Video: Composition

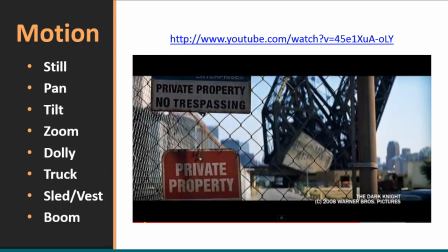1188s This movement is useful for many of the same reasons as a tilt or pan like this clip from The Dark Knight shows. The boom allows for both low and high angle shots. A boom movement is useful for many other purposes too. For example, in the movie The Shawshank Redemption,
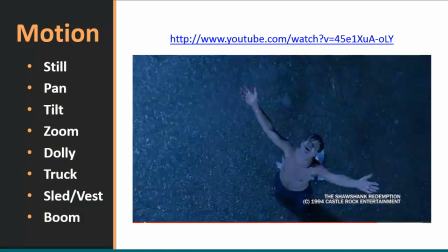1206s a boom movement is used to represent the newfound freedom of the main character who had escaped from having been in jail for many years.
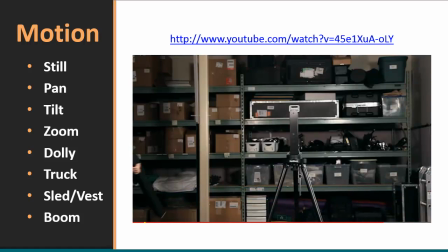1215s Boom arms often require additional setup time, as many pieces need to be joined together for it to work,
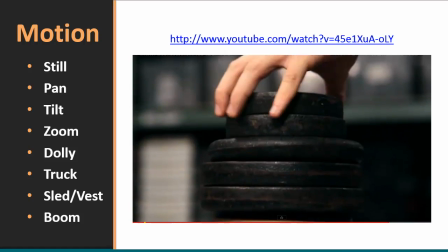1222s including weights at the opposite end of the boom arm to balance the camera. As a result, shots utilizing a boom arm need to be planned in advance to make sure there's plenty of time and access to set up the equipment. Clever camera movement is one of the best ways to add drama and information to a scene. That's why knowing how and when to use dollies, boom arms, sled and vest systems, and tripods in your story can give your production an engaging and emotional boost.
Okay, I'm going to go ahead and stop it right there. I think you get the point. Now, don't freak out because the second part of this video was emphasizing all of this expensive equipment. Obviously, none of us are going to have Hollywood-class trucks and dollies and sleds and vest systems or booms, etc. But I want to point out here that with duct tape and a variety of household items, you can improvise substantially using your cameras to create or simulate what Hollywood does. For example, using a traditional broom and duct taping a camera to the top of it allows you to get shots that you might not ordinarily get. You can also use shopping carts and put a pillow on it, and then put your camera on top of the pillow so it doesn't absorb the vibrations. And if you're rolling it across a surface that isn't too loud, or if you're just rolling it very quietly, you can get some very, very good shots that way. So anyway, think creatively as you go about the planning process for some of your future assignments. I think you'll be able to come up with some innovative and unique ways, and you'll be asked to explain those in the narrative part of your homework submissions. So for the time being, just understand that the camera can create a sense of motion by using these particular shot types. So keep these in mind, and I look forward to seeing evidence of your creativity later.
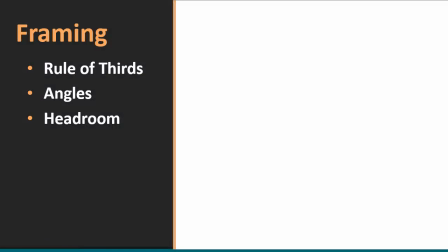1347s
Okay, let's switch over and talk about framing. We'll take a look at the rule of thirds, how we can use angles to create different types of effects, and then we'll talk about the concept of headroom.
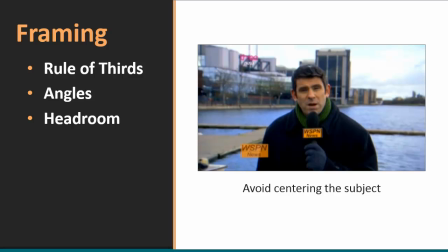1359s
Framing is the art of placing the subject inside the frame, and the mark of a beginner is to center everything. So don't be an amateur here.
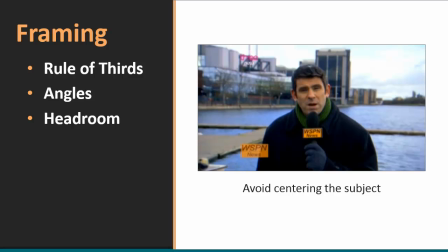1371s
Don't center every single one of your shots. By the end of this course, you will not only be a good video producer, you'll also be a good photographer as well. And anybody who's taken a photography class can tell you about the rule of thirds. The reason we don't want to center everything is that it confuses the eye.
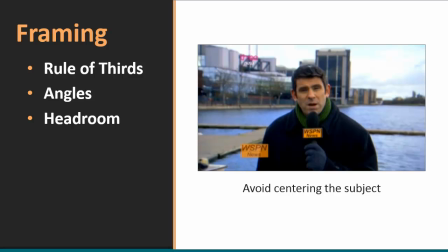1389s
When I look at this image here, I'm not quite sure where to focus. Now that may strike you as kind of strange because he's talking on screen here, but here's the logic. We have a symmetric amount of space on the left side as we have on the right side.
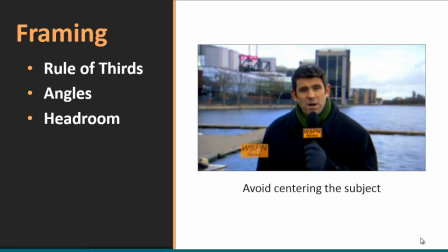1404s
So as we look at this, my eye bounces back and forth, left to right, left to right, left to right, eventually settling right on the center. That's very different from shots that have the subject in one side or the other. And I'll show you why this works according to the rule of thirds. Here's the grid.
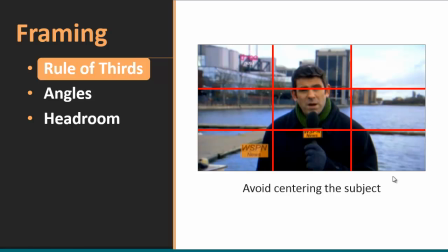1421s
Now the good news is they've got the eyes at the right level. The eyes are right here along this upper horizontal axis, which is where it should be. We'll talk about headroom here in just a second.